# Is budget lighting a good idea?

Is budget lighting or cheap lighting a good idea for your video? Let's have a look shall we?
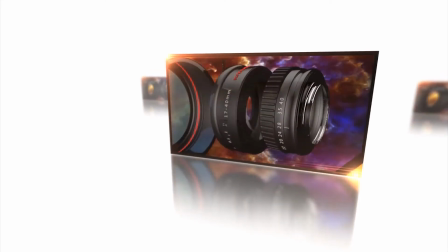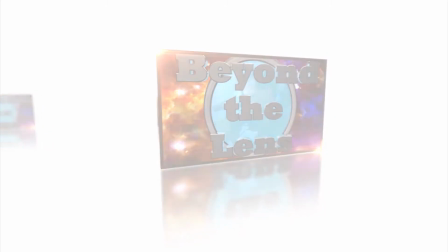As a filmmaker I've used all kinds of lights ranging from thousands of pounds worth of light to just a little torch just to get the right effect I want on my subject or in my film. That being said if you want to light yourself if it's just something like this you can do this easily for about £10.
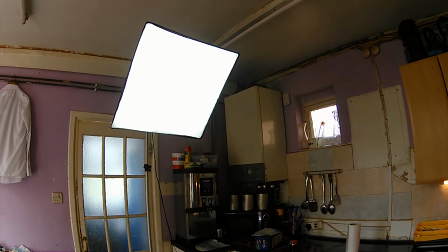[0:46]
Now I use one of these lights. This is a softbox light, has a light in it, has a diffuser in the front. These you can pick up for around £40 to £50. That comes with the light, the bulb, the stand, everything you need to plug in and go. But you haven't got £40 to £50 to spend. So we're going to look at one of these. This is a halogen DIY lamp. You can get this from any good DIY store or hardware store. What you want to do is, because that light when it comes out is very harsh and hard, so you need to diffuse it. That's where this stuff comes in. This is oven proof or grease proof paper. You great because unlike ordinary paper it won't burn when your light gets hot. So it's very simple what you do. You cut your paper to the size you want and then with a couple of clips put it over the front. This diffuses and brings the light down. Now if you need less light you cut another bit and put it on the front. So what we're going to do is do a quick comparison between my light I've got here which is a daylight balance bulb which gives you sort of daylight look and everything and this.
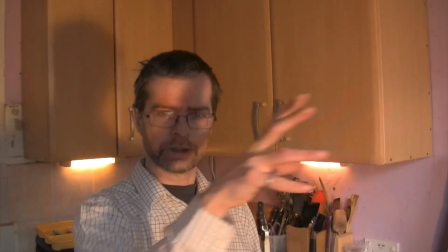[2:28]
Okay first off I've got it just over there looking at me and here is the here it is there that's what it looks
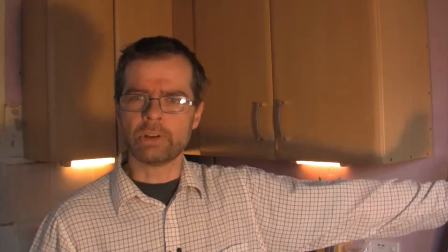[2:35]
like there at me and you can see it's very bright it's giving me very harsh light,
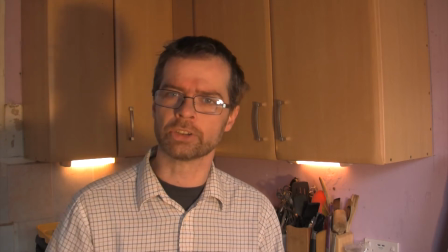[2:41]
it's got a red colour to it because it's not daylight balance, it's a tungsten bulb and I've got very hard shadows behind me.
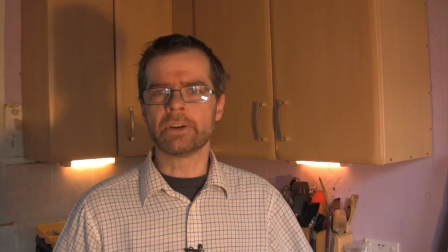[2:50]
This is great, now if I move out the way,
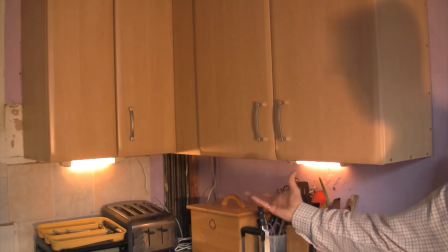[2:54]
for lighting the scene it looks pretty good, it gives you that sort of almost um,
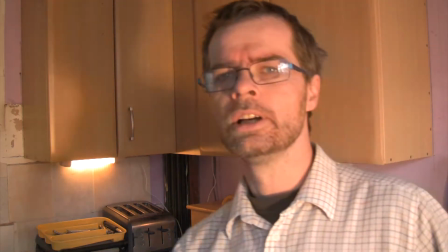[3:02]
you know, oldish feel, night time feeling almost, but again it is still pretty bright.
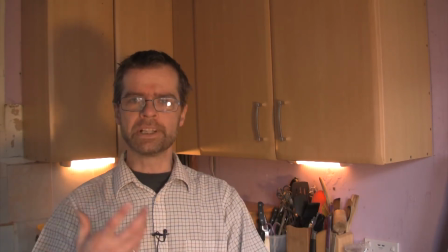[3:09]
Right, so I've got a diffuser on it. You can see straight away the big difference. It's not so red, it's giving me a much better tone.
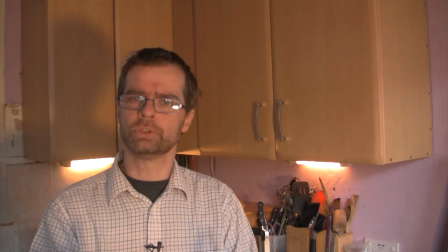[3:15]
I've still got the hard shadow behind me, but also you can move the light to get rid of that shadow.
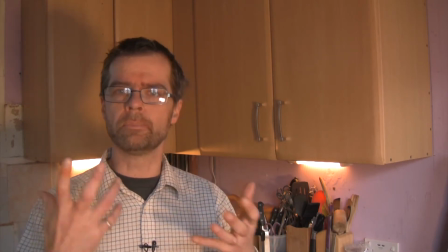[3:20]
So it's good now, it looks a lot better. I'm going to put another diffuser on to see how that looks.
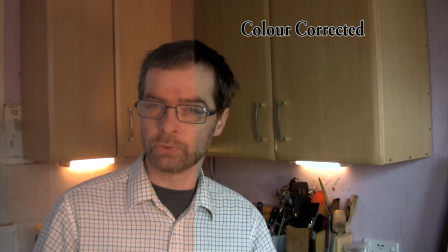[3:26]
Now with two diffusers on it, or two bits of ovenproof paper, we have a really nice look to it.
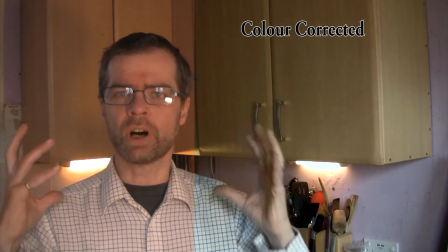[3:34]
It's not so harsh.
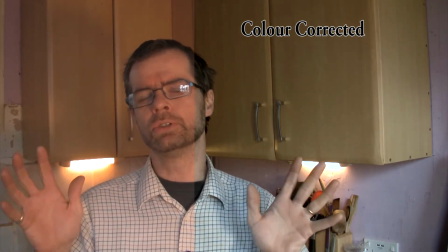[3:35]
You can see behind the shadow, even though got a bit of a shadow behind me it still looks much better than if it's just incandescent light.
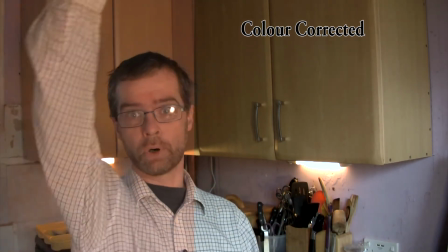[3:44]
Now I know a lot of people they will film in a room where they've just got a light bulb hanging down and it gives the wrong sort of light and the wrong projection of light.
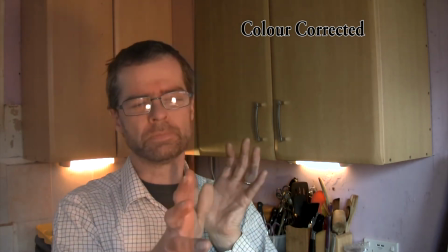[3:53]
So the nice thing about this is you can put it where you want it,
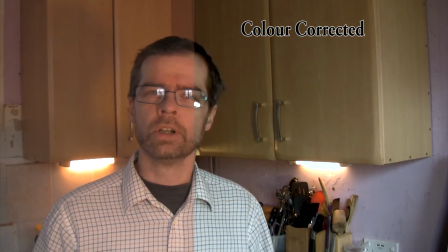[3:57]
you can even attach it to a lighting stand or a tripod or even a broom sellotape to your desk.
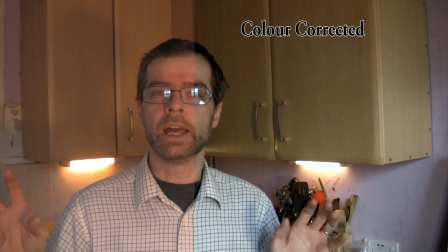[4:03]
It'll still work but you can get it where you want it and give you a nice even look to you.